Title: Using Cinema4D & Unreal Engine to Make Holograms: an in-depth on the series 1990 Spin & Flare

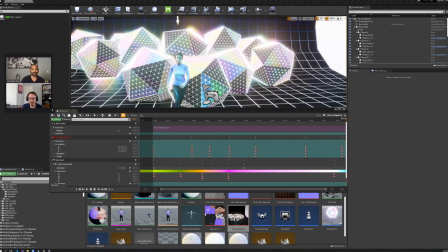Hey everyone, this is Brian and Shovic from Looking Glass, and today we're going to walk you through how we made this awesome piece in Unreal Engine from Cinema 4D.
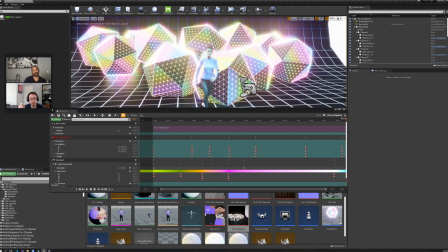Now what's really cool about this right now at least is that we don't have a full Looking Glass plug-in for Cinema 4D. So what this will allow you to do is take your scene and maintain most of the fidelity of it while also taking advantage of the Looking Glass integration we have in Unreal Engine.
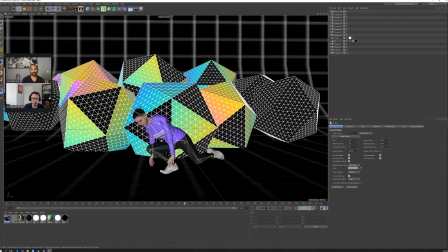so we're going to start off today with going through the actual cinema 4d piece and sort of walk me through the design inspiration behind it how we set this up and then we'll move into what we had to change to get things working in a real the way we wanted to
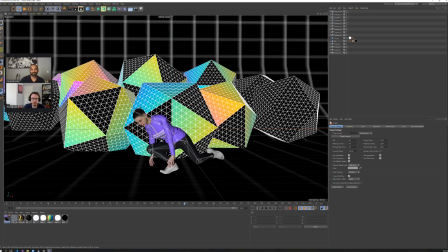so to show that would you like to start us off today with going through some of the design inspiration behind this piece here yeah sure and let me just go into some of the backstory here So we're both new employees here at Looking Glass Factory.
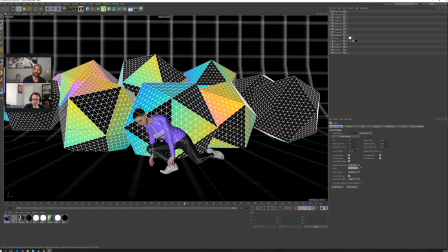So I have some skills and some experience with Cinema 4D, whereas Brian is highly skilled in Unreal Engine. So we wanted to solve a problem with bringing in Cinema 4D assets into our camera viewing cone, and this is what we came up with.
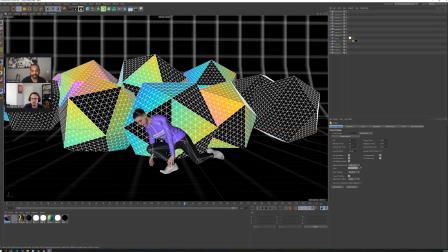So initially, when I made the scene here in Cinema 4D, I wanted to continue with what's going on with design styles concerning vaporwave and retro art. So brought in some platonics here and added a iridescent gradient to them to make like an abstract background.
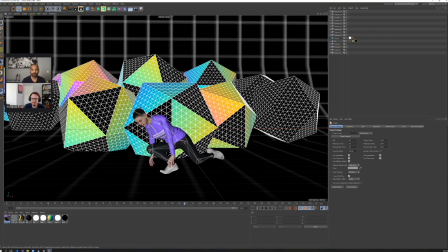And then went over to Mixamo, got a model from there, added a breakdowns animation to it, and just kind of configured the scene as you're seeing it here. After that, we just packaged up the asset and sent it over to Brian who set up a scene in Unreal.
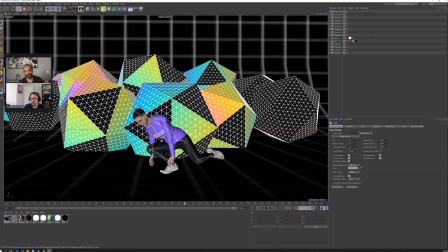Yeah, so going from Cinema 4D to Unreal isn't super, super easy when you don't know what you're doing. So at first we were like, okay, let's just try importing the Cinema 4D file. And you know, it didn't really work out as well. And that's mostly because we didn't need the instructions. So if you're working with your Cinema 4D content and you want to bring it in, there's a few buttons you'll need to click.
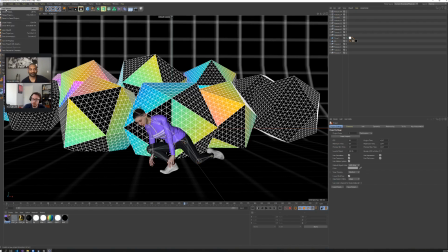So first, in Cinema 4D, just go up to File. I'm going to move my little zoom window out of the way here quick. So file. And then you're going to want to save project for Cineware.
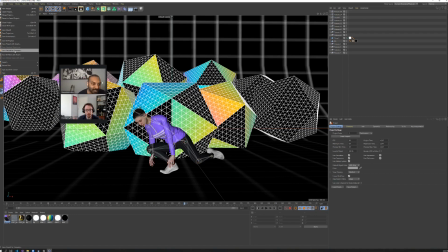Now what this is going to do is it's going to take all of the special modifiers and everything you have in your Cineware 4D file and essentially bake them down to the raw meshes. And this will allow Unreal to be able to read that, right? Because if let's say you have a terrain object in Cineware 4D, Unreal doesn't know what that is.
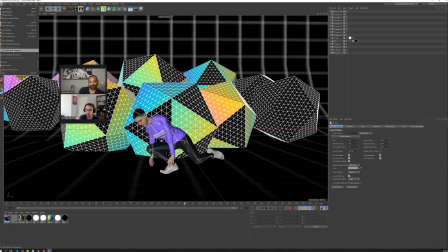So this way it'll sort of convert it to a Cineware 4D format that Unreal will be able to re-read. And then from there, we can actually import that directly into Unreal Engine, which is pretty cool. So if we pop open Unreal over here, so we've got our Unreal scene.
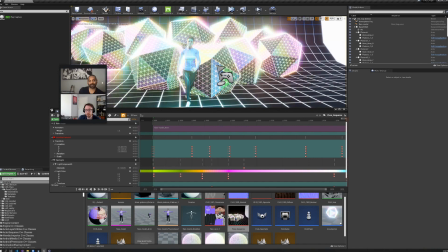And what you can see here is that this is a little bit different from what we were just looking at.
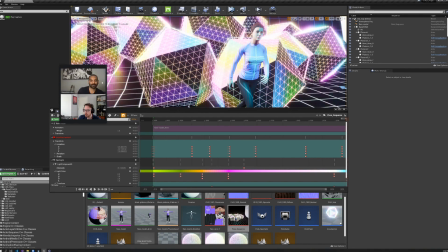You know, the triangles are a bit different. And while the gradients are the same, the look of it is a bit different from that viewport.
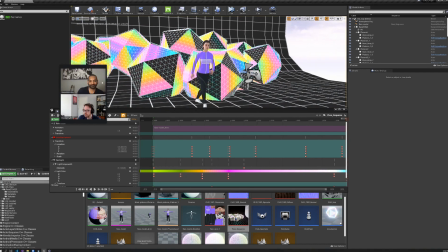So if we switch to unlit mode here, You can see that we've got the panning gradient here, and there's some changes going on with the textures.
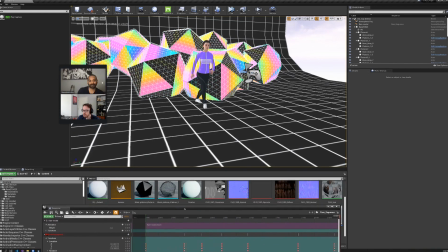So one of the things that's really cool with Unreal Engine is the ability to go through and actually animate things live in the viewport, because this is a real-time game engine.